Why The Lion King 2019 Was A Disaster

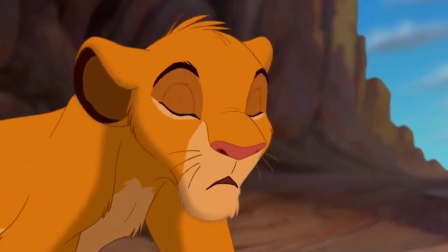It's a subtle thing that helps complete Scar's deception.
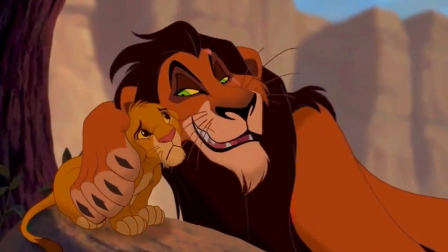Scar doesn't outright tell him, hey, roar as loud as you can, right here, right now, do it.
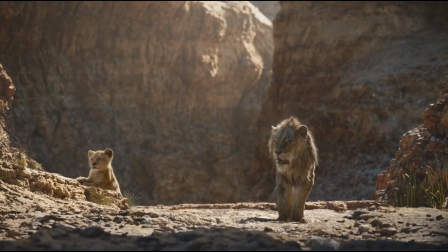That way Simba feels more responsible. Here, Scar does do exactly that.
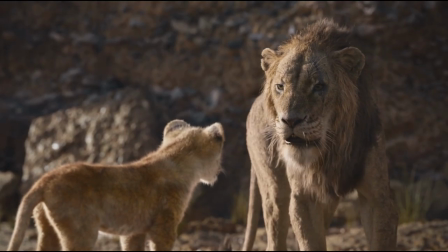Even Mufasa came here when he was your age. Refused to leave until his roar could be heard above the rim.
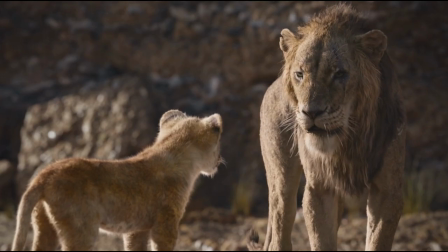All the way up there? That's when you know you found it.
It makes his manipulation feel less subtle.
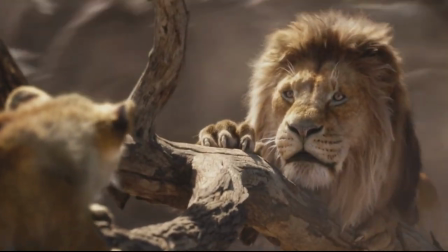Anyways, the stampede starts and Mufasa saves Simba, but gets caught in the valley, and then we get the betrayal.
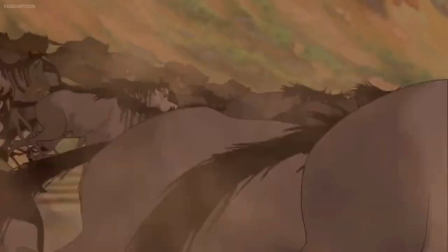Let me dig in real deep to this moment here. This scene from 1994 for is an iconic scene.
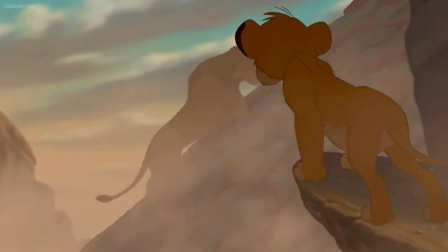Mufasa is struggling to hang on and for the first time in the whole movie we see him desperate.
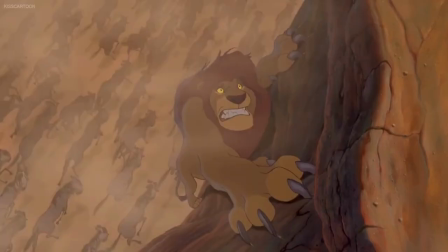He calls out for Scar to help him. You can hear his voice, the great Mufasa for the first time pleading.
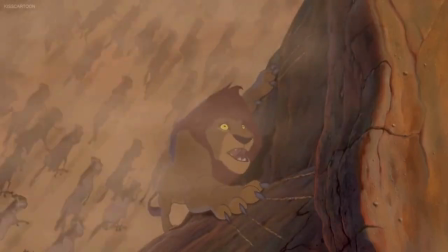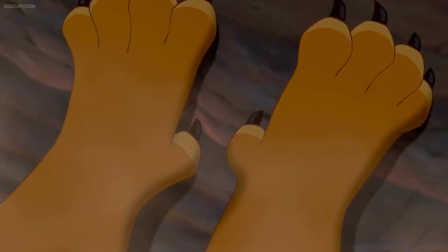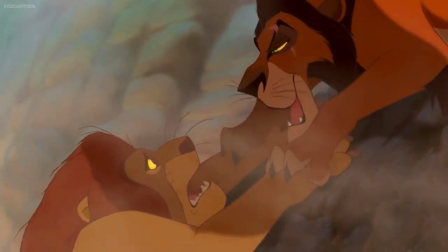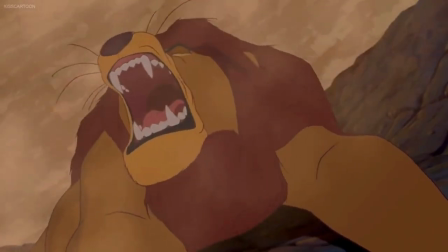The way Scar lunges, the way Mufasa roars in pain, makes these emotions big and impactful.
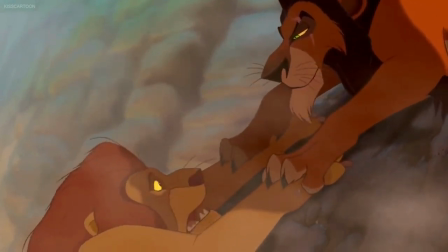And then this shot where we see both their faces, both their emotions at once.
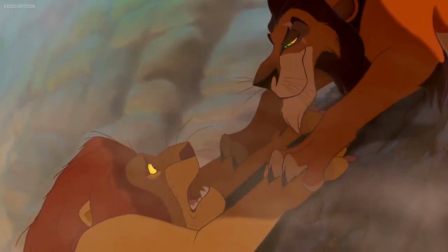Great use of cinematography to communicate two things at the same time.
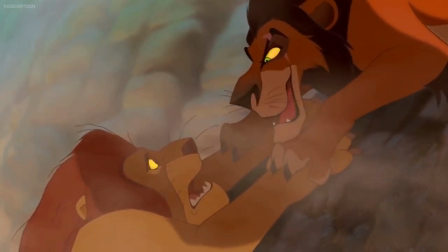Mufasa's visibly appalled and Scar's got this devilish smile as he twists the knife, no longer needing to hide his scheme.
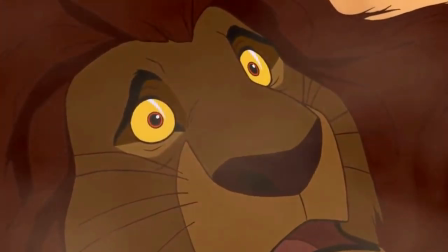This shot, where the terrible realization clicks into place for Mufasa, visibly darkens to accentuate the tone.
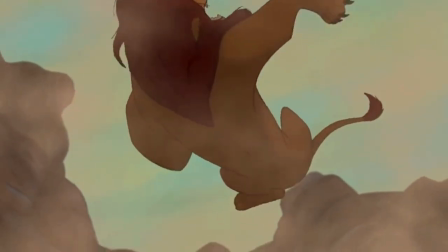And then Scar rips Mufasa's grip from the stone, Sending him falling to his death.
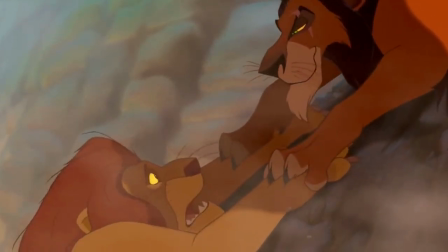To Simba's utter horror. It's dramatic. It's harrowing. And there are so many little accents that make it more impactful.
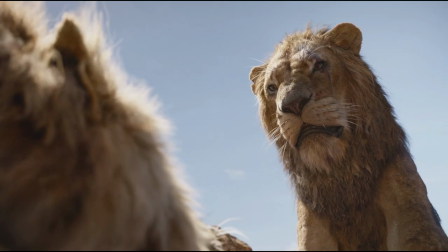Here's how the scene goes in 2019.
Help me!
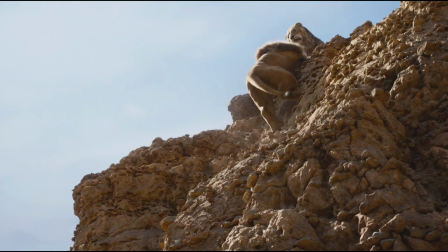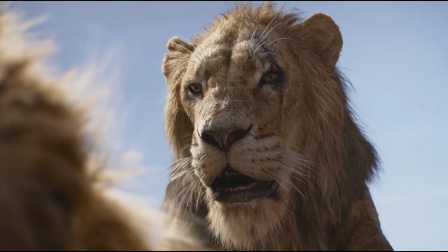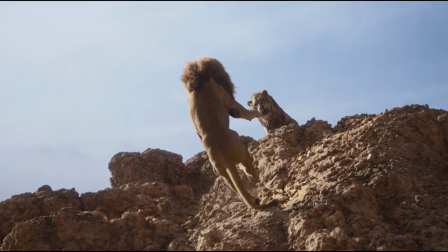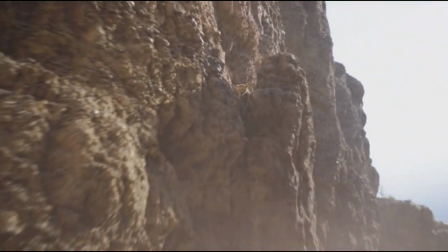Again, the lions can't emote like before. The lions aren't delivered with the same gravitas.
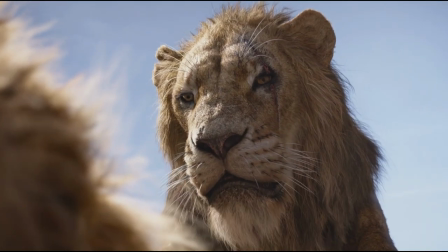The visual language doesn't communicate as effectively or as strongly. And then Scar just kind of bobs him in the face. It's hilarious! Is it more kind of how a cat might attack something?
Long live...
Yeah, sure, whatever, but it's less dramatic. Realism is not automatically better.
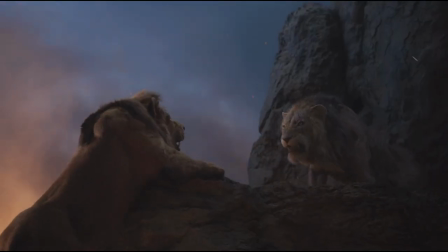How many times do I have to say it? The same thing happens in the climax, actually, when Scar corners Simba.
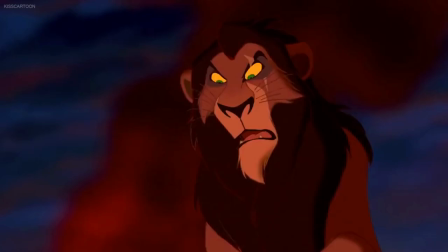Again, the dramatic pounce with his claws... Versus this little hop he does.
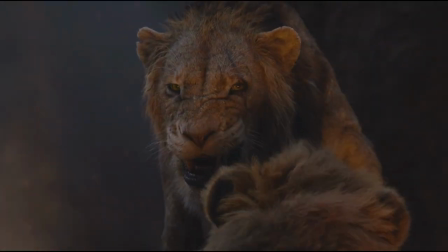Dramatically different visual weight.
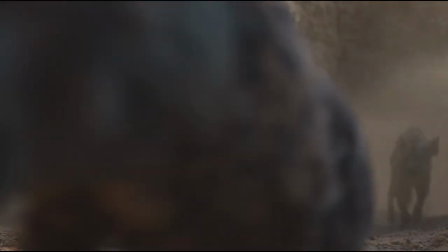Anyways, so Scar tells Simba to run away, six his hyenas on him, and Simba runs out into the desert where he collapses and Timon and Pumbaa save him.
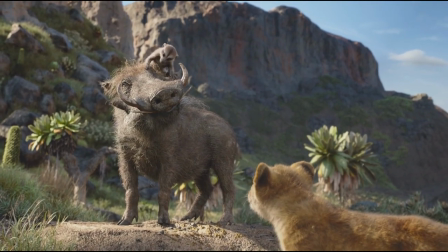I've already addressed the issues I have with these incarnations. So, let's move on.
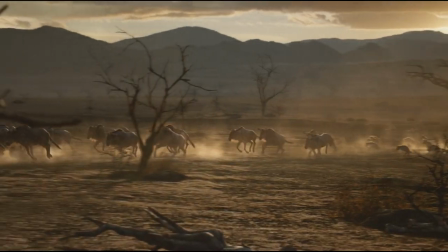Because it's about this point that the film actually strays away from the established story a bit.
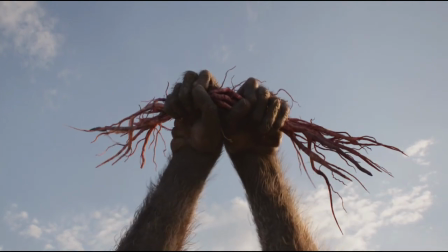And it's bad. Now, when people say this is a shot for shot remake, it's a half-truth.
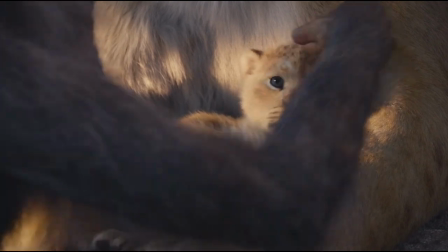Because, yes, almost every single story beat is identical to the 1994 film.
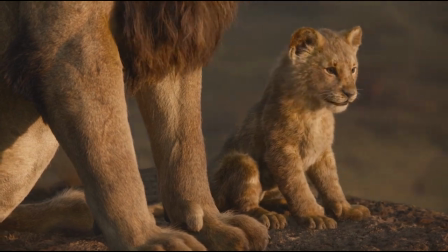Simba is the crown prince of the Pride Lands. Jealous uncle tries to get him killed by hyenas.
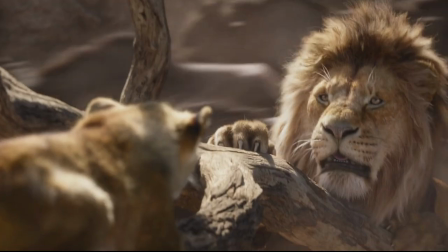Then he tries to kill Simba with a stampede, and finally murders the King Mufasa at the same time.
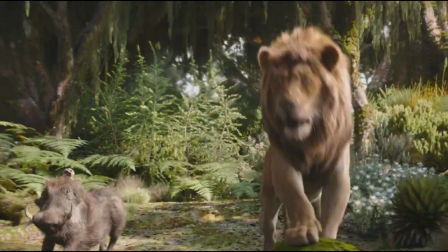Simba runs away and takes on a new, lackadaisical lifestyle. Scar's reign is cruel and terrible, Nala arrives and begs Simba to help.
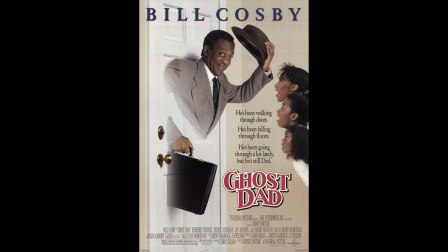He refuses, gets a visit from his ghost dad, oh god no not that one. Big epic battle, the end.